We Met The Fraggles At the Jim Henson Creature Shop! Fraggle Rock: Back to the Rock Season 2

It's cool because you get that sense that it goes down deep, but it's also practical because this year the season We really wanted to do more in the water So like we actually got in like wetsuits as puppeteers and got in there so that we could really puppeteer them And they could frame us out and we could make it look like they really were swimming So it's it's a practical thing and also just an aesthetic thing too
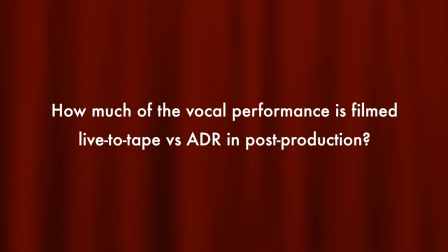Pretty much scene wise everything is live. So if you like when I'm doing Gobo, it's I'm doing his lines live the only time we use pre-recorded voices is if we're doing a song we'll go into the music studio record the song and the playback just for voice health and things like that and if it's a scene where like there's two characters like myself what if I play Gobo and Barry Blueberry if they're both in the scene then one puppeteer whichever character has the least amount of dialogue I'll usually give that my puppet to that character that performer and they'll do it and I'll go in and loop it later
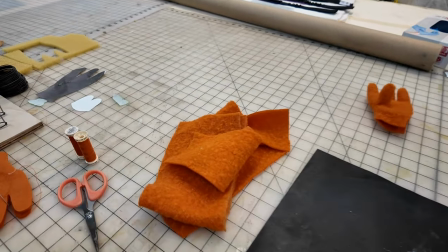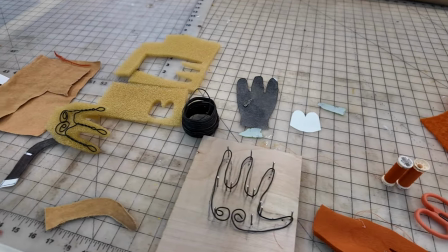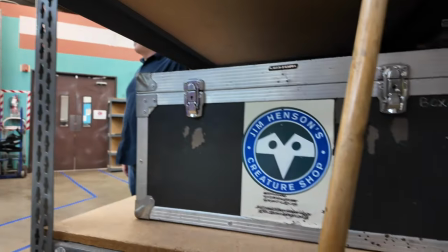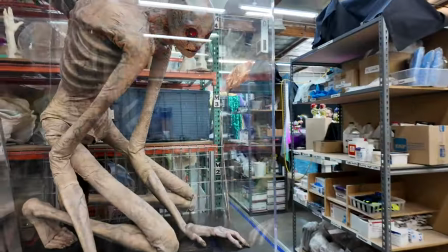751s
Oh my god.
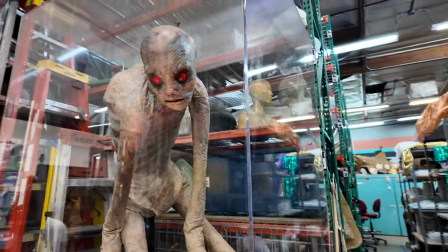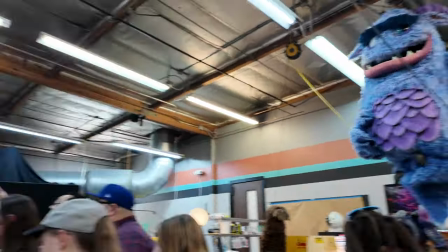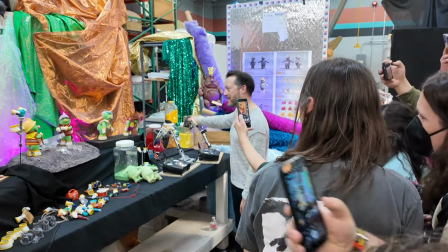763s
Hello everyone, I'm architect Doozer. Welcome to our display of Doozer magic.
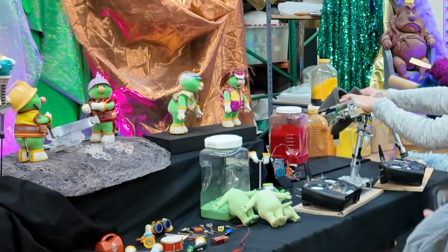768s
Karapin's fine, she's leaning over here. I'll have to go over here. And anyway, as you can tell, there's a little bit of magic here because we may be small, but we're mighty.
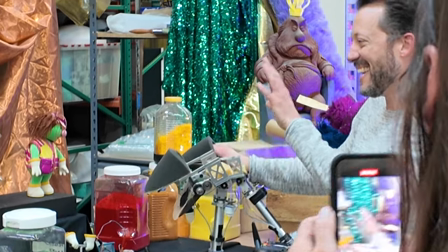776s
And we're going to tell you all about it. But as you can tell, he's being moved by a remote control, this is called a Waldo, and this was actually,
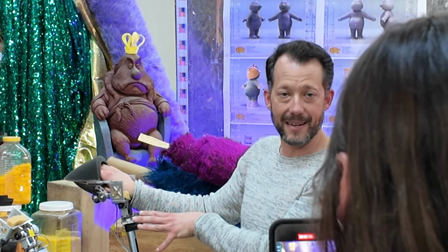785s
this technology was invented for the original series back in 1983 by a brilliant electrician named Faz Bazakis,
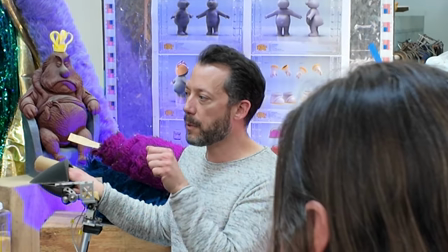792s
who designed this entire system because they wanted to find a way for a puppeteer to be able to perform a really small character like the Doozers without shaking,
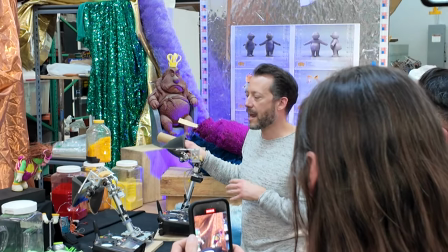801s
without slipping, without, if your thumb makes the wrong movement, oh no, it looks bad on the camera. So he came up with this genius idea of using a remote control.
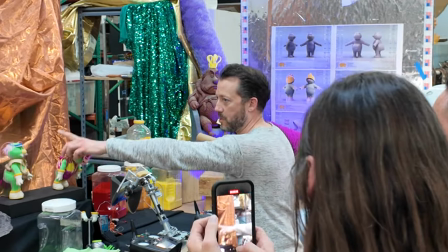809s
So inside of him, and Bobby will tell you much more about this because he's brilliant,
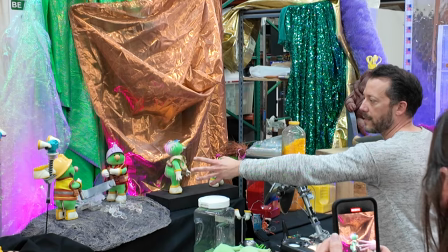812s
there's a bunch of different servo motors inside of him that are working together, reading the signals off of this controller,
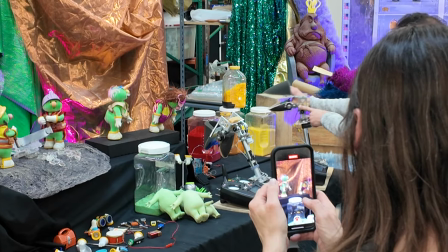819s
this is Waldo, kind of reading what these photometers are doing, and translating it in real time through the air to the RC.
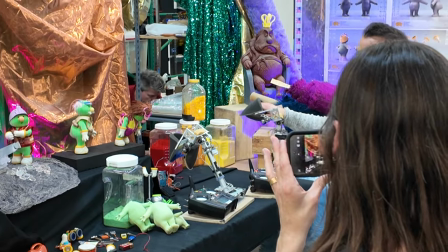827s
So what this does is, first of all, let us, as puppeteers, use a skill that we're really used to, right?
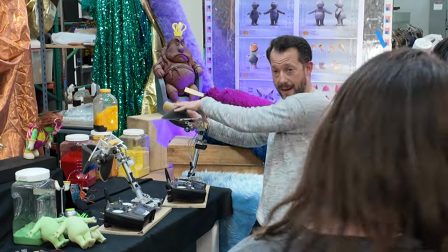832s
I mean, this is how we perform most of the main characters, is with our hands inside of the puppet with those parts of our bodies.
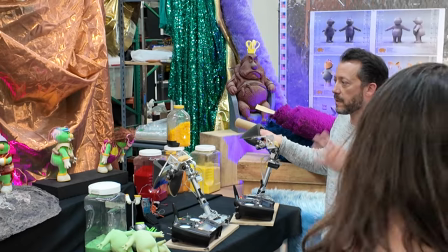838s
So it feels very familiar and gives us the best performance. But also, it makes these guys completely mobile.
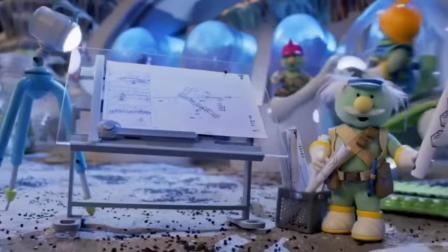843s
So we can put them inside of a vehicle, we can put them up on a cliff 50 feet away, and still be able to perform them wherever we are.
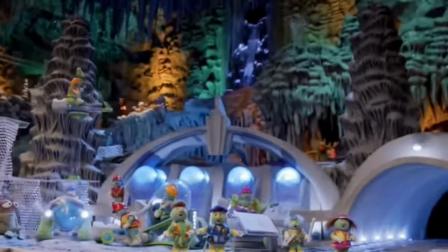849s
So it really makes their little world come to life. And you can see they have a lot of great motion for six-inch tall little creatures.
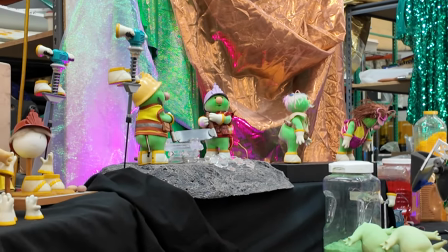858s
And we do have a few stick puppet versions of them when we need specific actions. But 90% of the time on screen, you're seeing them, they are being driven by this RC system.
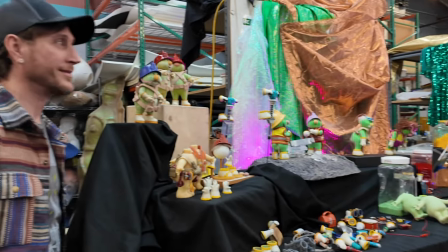867s
And this is Bobby Bennett, who won the Creature Shop Challenge. And he's an amazing designer and builder and fabricator.
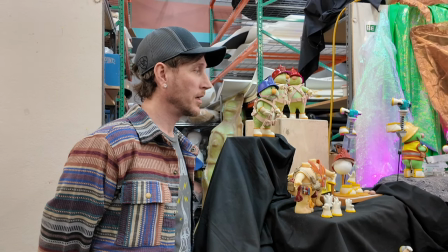876s
And Bobby was really in charge of the world of Doozers for the reboot of Rockalock.
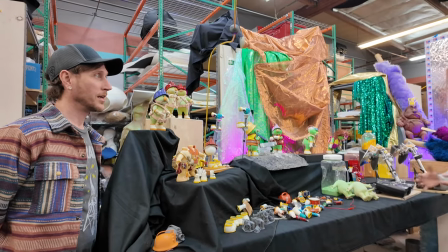881s
Do you want to talk a little bit about what they're made of, how they're created? Sure.
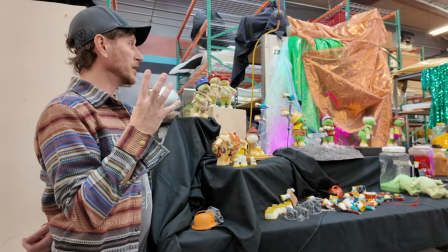886s
So it is a reboot. So we wanted to make sure that we stayed as true to the original designs.
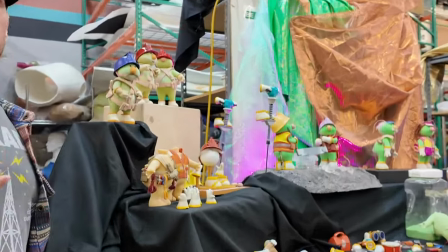892s
These are kind of the original designs, but we wanted to update them. You can see over here, I designed them in the computer digitally.
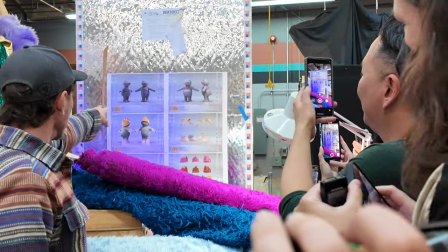902s
And here's some of the designs at the top.
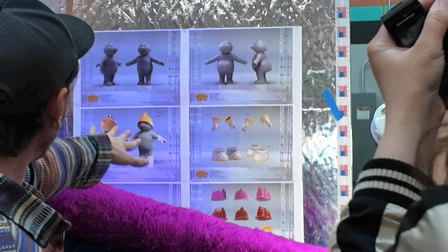904s
And you can see where I kind of rendered the gloves and the hats and the pouches and things like that.
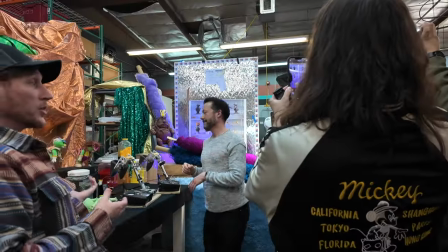911s
And then we 3D print them. It's just easier to 3D print them and actually sculpt them, especially because they're so tiny.
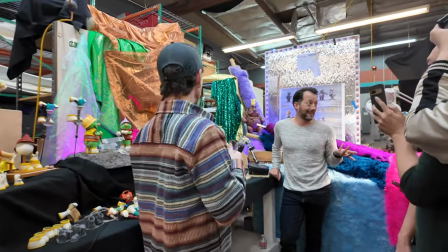918s
How did they do back in the day? Because obviously They sculpted them by hand back in the day.